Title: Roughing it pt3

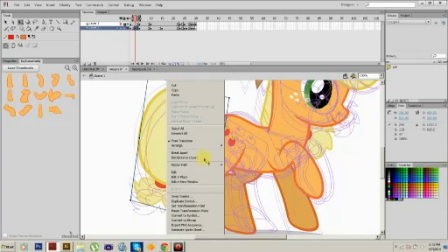(8:17)
And then let me range, send it back. So.
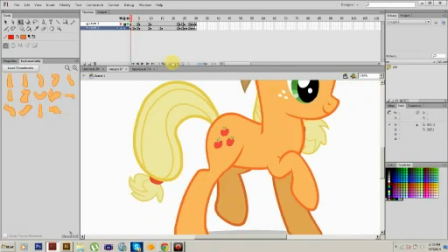(8:28)
So yeah, that's so far what we got.
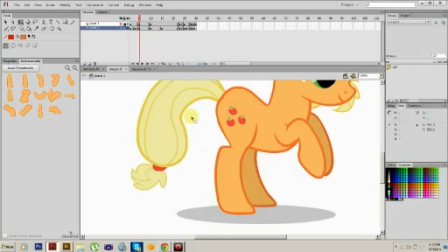(8:34)
Yeah, so what the hell? So what your job is to do at this point is kind of bridge these two.
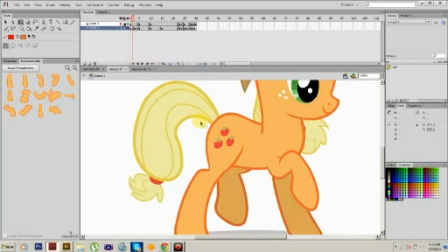(8:41)
Now the reasoning why I did this on three and not the obvious, you know, two, because it's like it's five, so therefore three. You want to give the, let me actually bend window, this position some time to work.
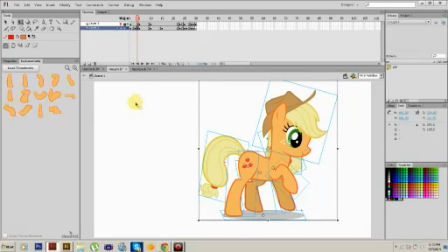(8:58)
So, next we're going to add one here, F6, and this one shit gets a little weird. So, our final position, as I said before, is right over here.
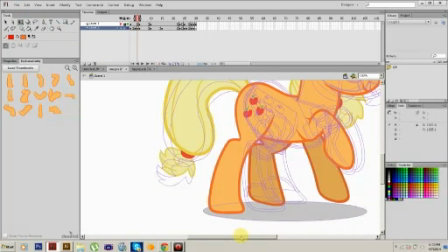(9:13)
Nice and snappy. So, essentially, you're in-betweening, and in-betweening,
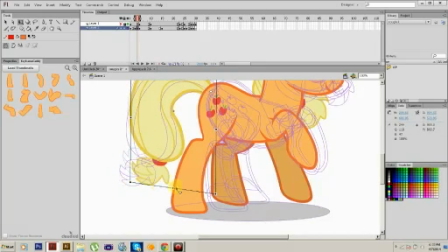(9:19)
for those of you who are unaware of its dark and terrible powers amongst the world, kind of sucks.
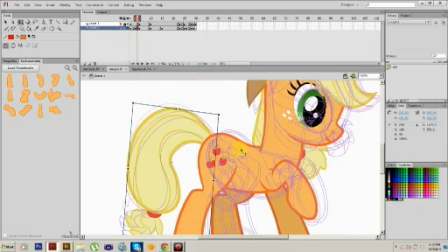(9:25)
So, we want to make it close, but not too close. So, in this position, her butt's a little higher. You want to make it to where it's believable that the next position is indeed, in fact, right there. And cover as much of it as possible.
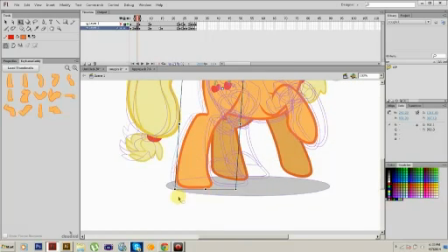(9:43)
So, I'm going to move her leg over here and continue the great old tradition of the. Oh, god damn it. Yeah, that happens sometimes, which really, really sucks. Okay, so there.
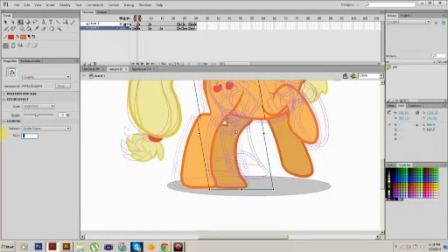(9:59)
And then I'm gonna change it to a 1. But yeah. Move that up a bit.
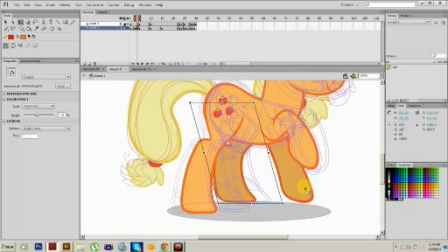(10:07)
And in there. Then this is going to turn into this.
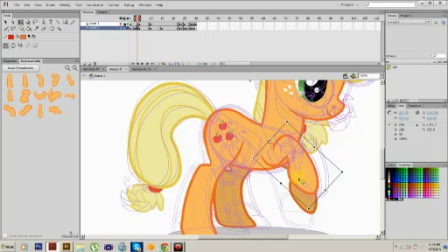(10:15)
And actually, that position is just wonderful for my needs. Okay, so I'm gonna move it out a bit. Yeah, so move it, skew it a bit.
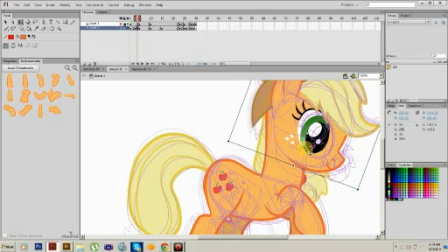(10:30)
Then I'm gonna do this just to get her head into proper placement. Then her hair is going to go up a wee bit. Animation is like, okay, now move it down a bit.
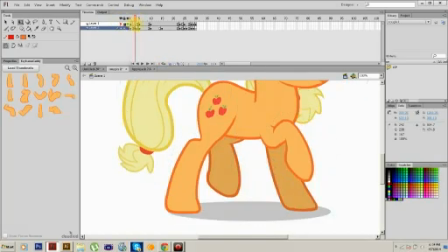(10:47)
Now move it down a bit. Now let's see how that looks. It helps to, that was a kind of sudden. It helps to carry the motion a little bit more.
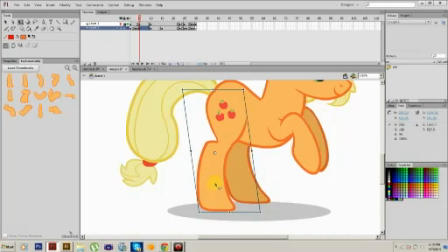(10:57)
But I'm going to actually separate this leg some more so it actually looks correct.
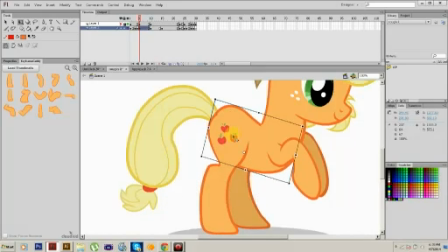(11:06)
Now sometimes you'll get this horrible, god-awful, ugly bump. And you're gonna have to find your happy medium between perfect necklines and perfect that.
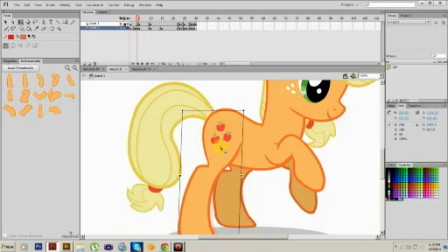(11:22)
And then, yeah, so I'm actually gonna move this leg back a bit too.
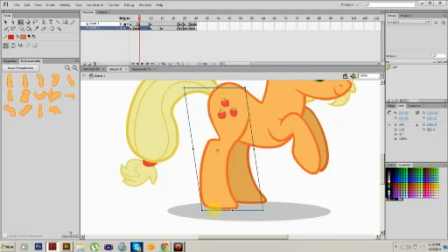(11:31)
And then, yeah, so I'm gonna actually move this. Move that around. Because, like, your objective when you do this type of really fast movement, because it only lasts for
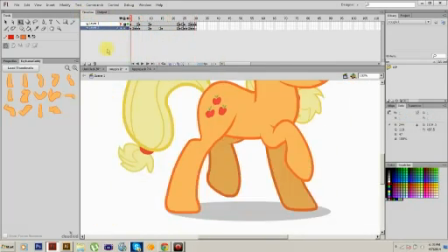(11:43)
like one frame, so bam. It's just to get it to look right.
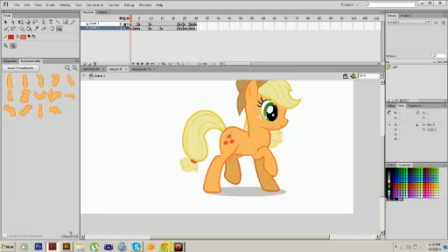(11:53)
Now to
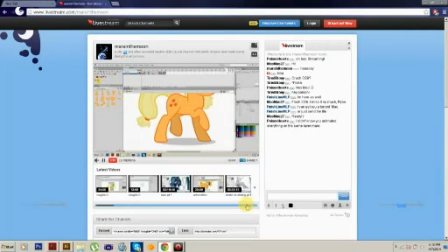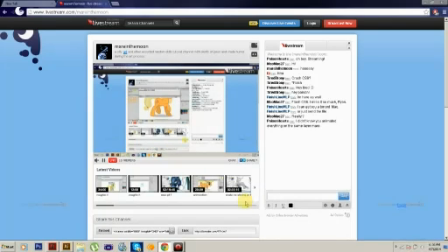(12:00)
I actually do animate everything on the same layer. I found it so much so much easier to do than a standard wave. What I'll actually do afterwards is I have this really, really, really cool flash tool up in here.
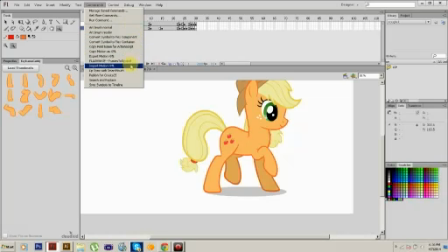(12:16)
I'll actually show it to you. I'll animate on the same layer, be done with it.